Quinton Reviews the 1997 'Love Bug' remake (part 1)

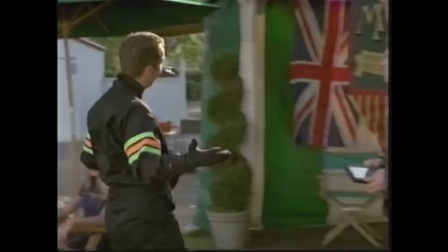4:52 Moore comes in last in the race, which is a great annoyance to him as he had specifically sought out this car due to its previous history in racing.
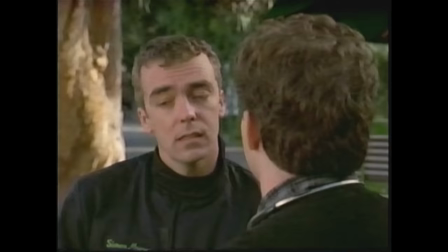4:59 I mean, I don't understand. I mean, this is the Jim Douglas car. It's the one you asked for.
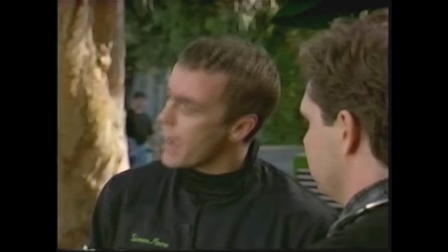5:05 It's the one that won all those races.
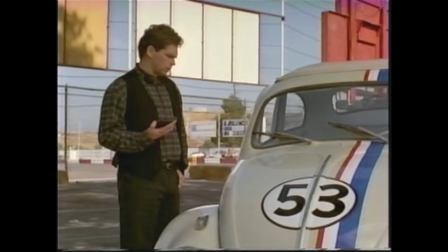5:07 Moore is pissed about the failure that he had just experienced in the race, and has Herbie towed off to the junkyard to await eternity.
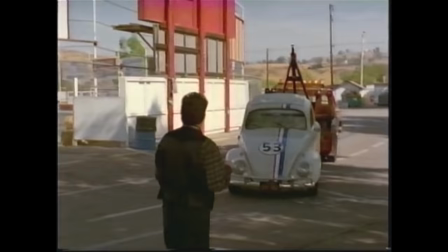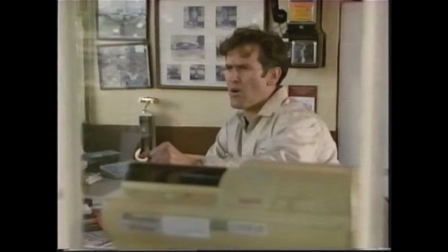5:21 We cut to some sort of gas station repair combo, where we see our main character, Hank Cooper,
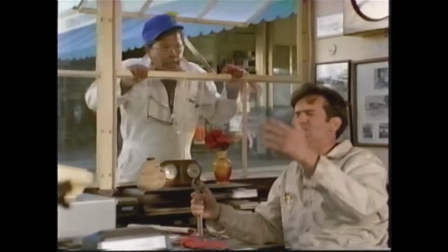5:26 played by the lovely Bruce Campbell, goofing off and watching a race.
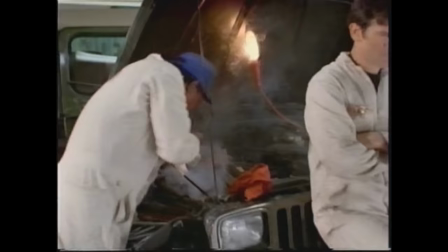5:32 He's caught by his boss, who pulls him out to yell at him about his work ethic.
This is coming out of your paycheck, Hank.
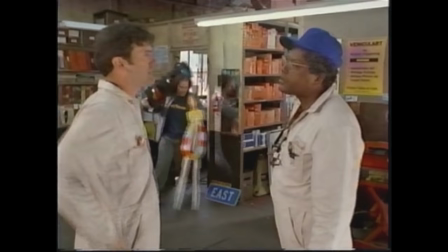5:38 No, this is your paycheck. It wasn't even a good race. I mean, come on. Rudy Walters? I used to race circles around guys like Walter.
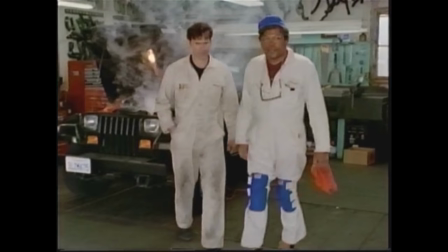5:45 I think they called that spinning out.
The whole scene is clearly just a setup to dump a whole lot of character exposition on us,
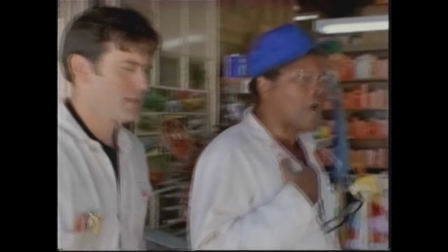5:51 and it constantly steers ever so close to being a bit too obvious about the fact that that is what it's doing.
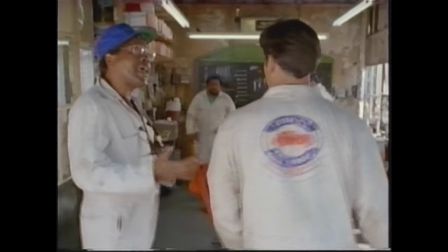5:59 But it still stays just far enough away from the road marks that I never found it too grating.
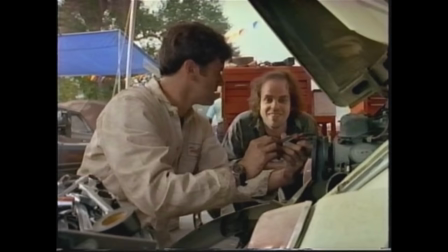6:05 We're also introduced to our main side character, Roddy. Roddy will narratively serve the role as the first person who figures out that Herbie is alive.
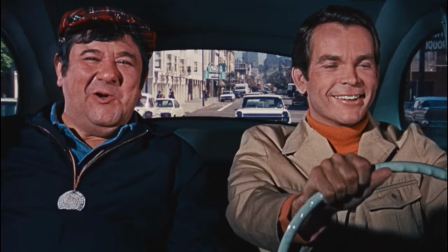6:15 In previous films, these characters have usually been cast to be bright and doughy and fun,
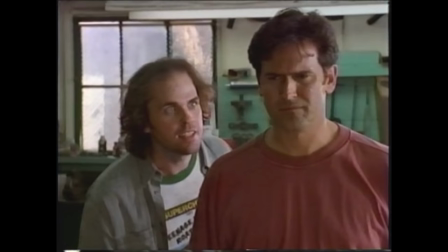6:20 but in this one he is specifically put in the role because he constantly looks bad shit insane.
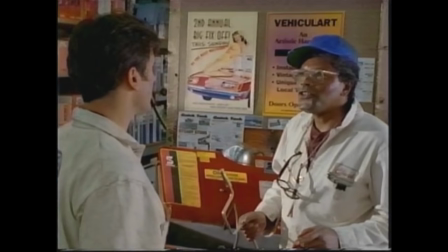6:27 He's alive!
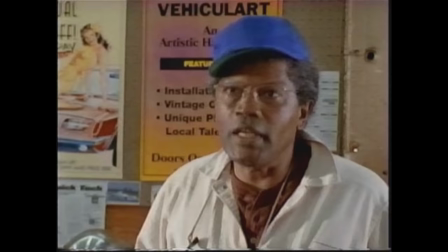6:29 The shop owner tells Hank that he's entered him into a racing competition since he does so little around the shop and that if he doesn't enter he will be fired.
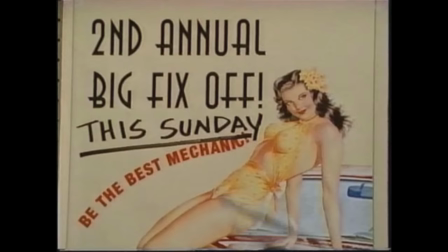6:37 Then you gotta be a washed-up mechanic as well as a washed-up driver.
See what I love about the exposition?
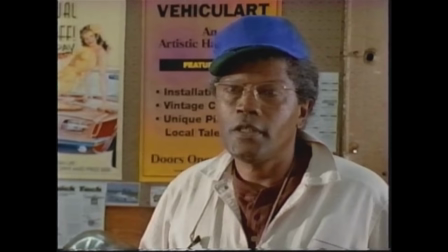6:44 From that line I've already figured out that Hank at some point was a driver.
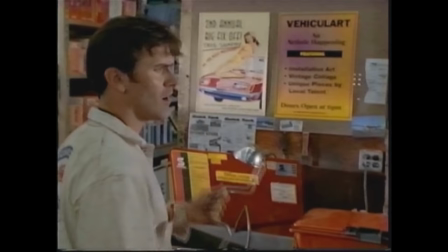6:48 The line was clearly put there just so I would figure this out and yet it's written in such a way that it sounds like an insult that I would dish out at someone if I were pissed at them.
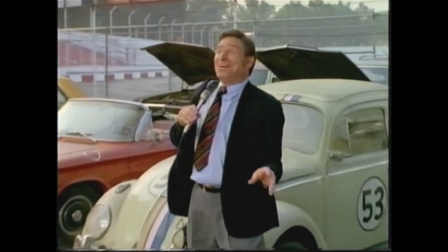6:57 Sometime later, Hank and Roddy await the car show as the racers ahead of them choose their own cars to fix up.
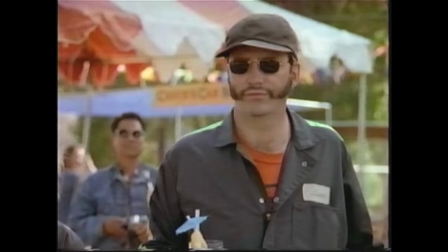7:03 Apparently, this is some sort of fixer-up car show,
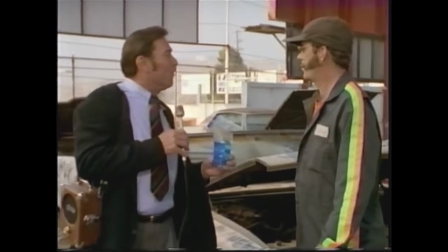7:06 wherein mechanics pick out junkers based entirely on outward appearance and then race to see who can finish a lap first.
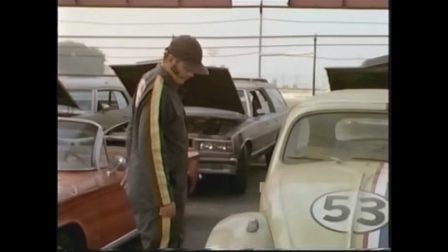7:14 Now, hold on a second. If this is a competition against mechanics, why are they all working on different cars?
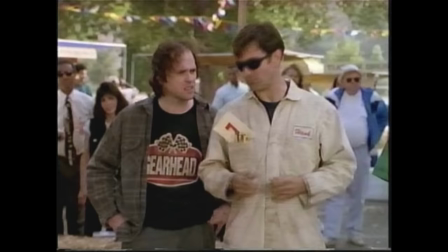7:23 How can you compete against other mechanics when you're all working on different cars? Got me. Where are you? Come get your car!
What? What just happened?
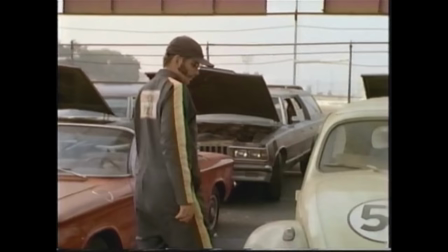7:35 I watched this film with a friend to prepare for this review, and what I found was that every time they tried to point out a plot hole,
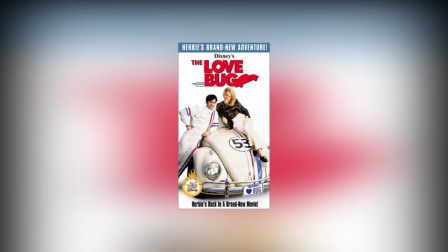7:43 the film would almost immediately address it seconds after he had voiced his concerns.
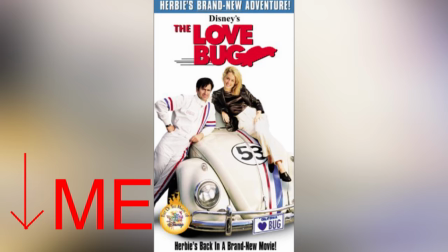7:49 This, however, is an inherent problem not for the film, but for me, as an internet reviewer.
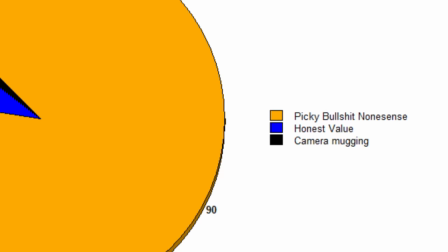7:57 Because picky bullshit nonsense is where I get 90% of my comedic material.
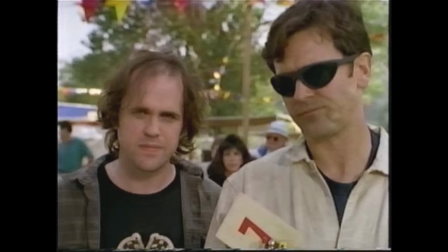8:03 So yeah, sorry if this one's a little bit dry, guys. I'm trying my best.
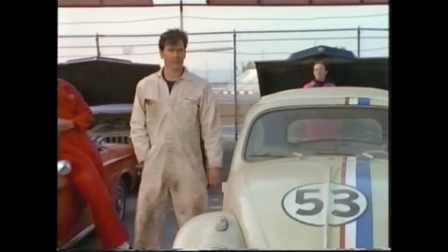8:09 Roddy points out that it's sad to see no one picking Herbie, saying that he feels bad for the car.
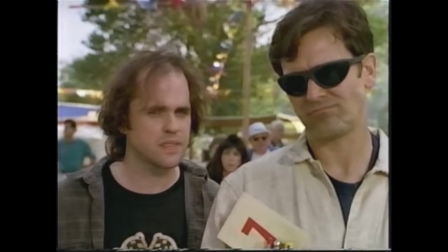8:14 Hank decides to pick Herbie himself, despite knowing that he has no chance of winning if he does this.
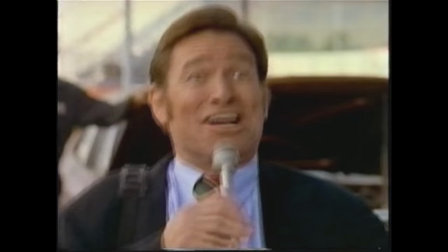8:19 The light sentimental music in this scene suggests that Hank chooses Herbie because he feels bad for it,
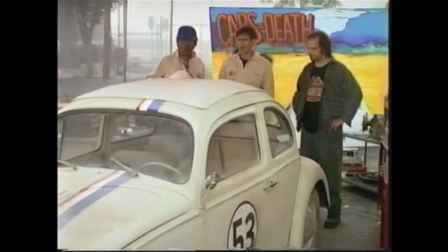8:25 but the dialogue directly afterwards suggests that it's actually because he just wanted to fuck with his boss.
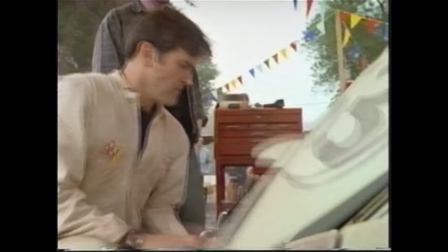8:31 All you said was I had to enter. I like him.
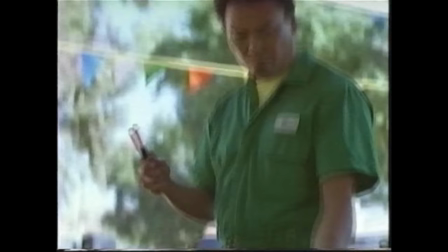8:37 Hank and Riley start working on repairing Herbie's engine, eventually resulting in this odd moment.
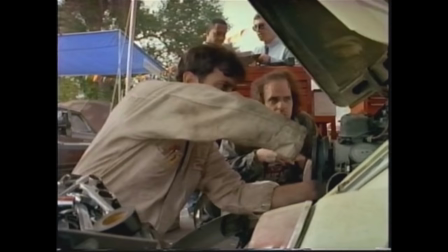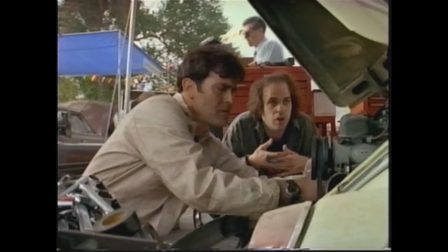8:47 I think he said the distributor. That's what it sounded like. Oh, did it now?
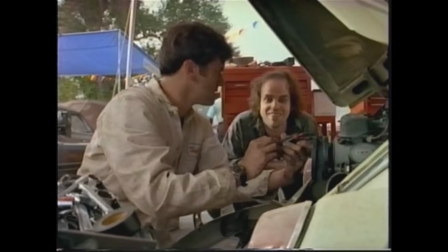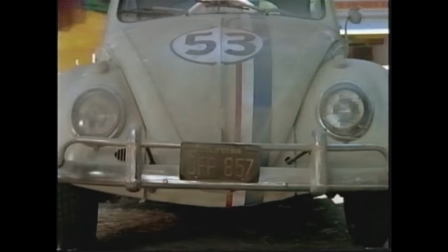8:58 Well, the distributor's crack.